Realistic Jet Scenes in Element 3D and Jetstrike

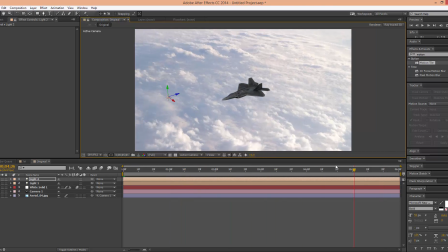(8:05)
And now our, oh, whoops, actually no, the sun's coming from the other side. So we can go like this, and now that looks a bit more realistic.
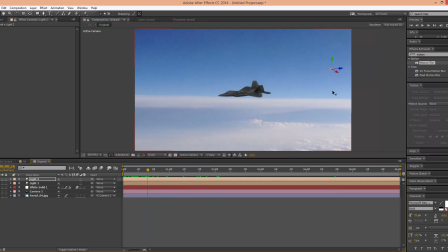(8:16)
So it looks like the sun's actually coming from over there and lighting up the plane accordingly.
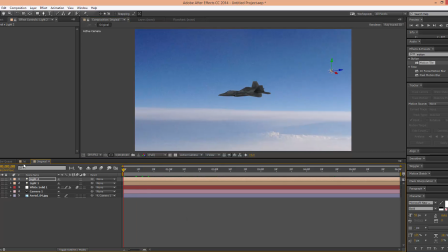(8:22)
So that also makes it look realistic. Now, the final thing I'm going to add is I am going to add something here,
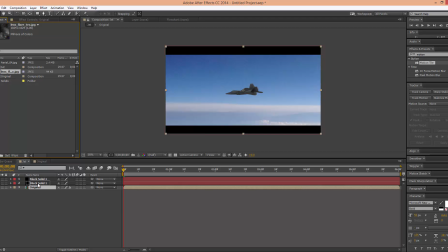(8:33)
which I found on Google Images actually, I'll put it under here, and basically it's just a dirty lens effect.
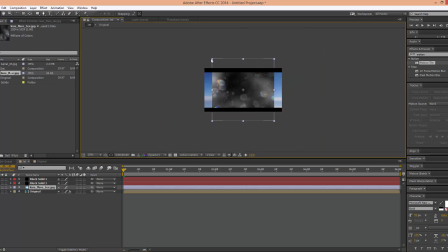(8:42)
So now if I come here and I make it a bit bigger by holding shift to make it scale properly, I will bring it up to basically the edges of the screen,
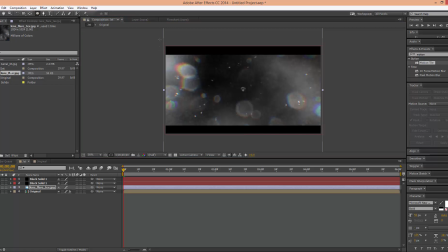(8:54)
I'll come here to our elliptical, or ellipse tool, and I'll mask out a corner like right here.
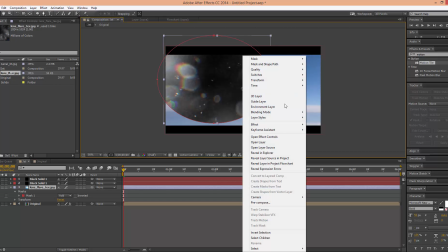(9:02)
Now I can come back and go to the blending mode, and we can go to add,
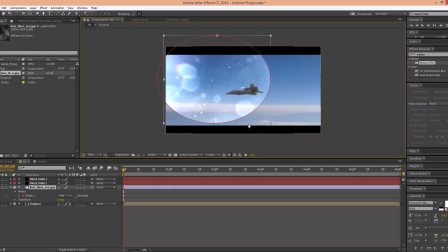(9:09)
and then now what this does is it adds as if there's another, there's a camera filming this jet from another plane. So now it adds that more realistic effect. So now we can go on to the mask, turn up the feathers a lot, just so that it looks more realistic.
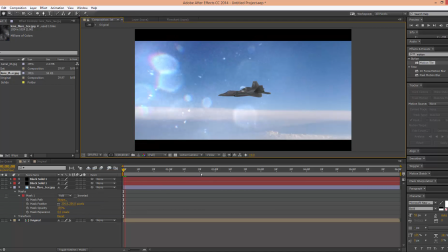(9:26)
And then you have this, which is an awesome plane shot. And pretty slow, I think it's because of the motion blur.
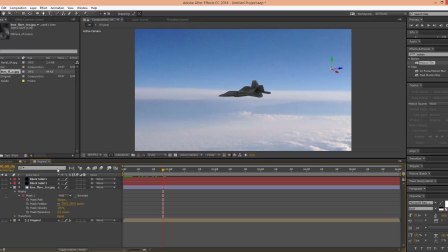(9:32)
I don't really need the motion blur on at all actually. So yeah, it's pretty good.
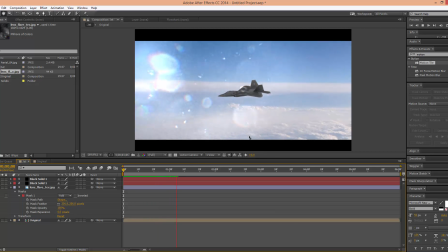(9:39)
Works really well looks it's a really good looking effect and yeah that's
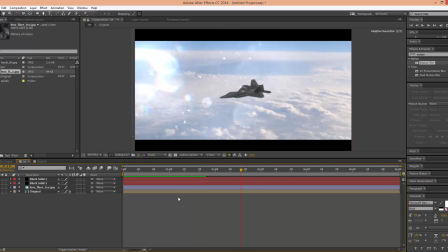(9:44)
basically it for how I make my plane shots in element 3d everyone can make it differently this is the way I discovered it and also mostly I got my like I got tutorials from video copilot themselves you can go on
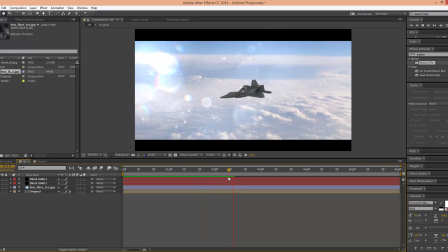(9:58)
their website at videocopilot.net and there's a lot of tutorials for Jetstrike because this is their program after all and they know better than anyone else how to use it so anyways that's all the time i got right now so i hope you enjoyed the video and i will see you all later
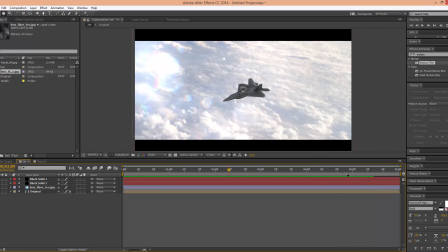(10:15)
peace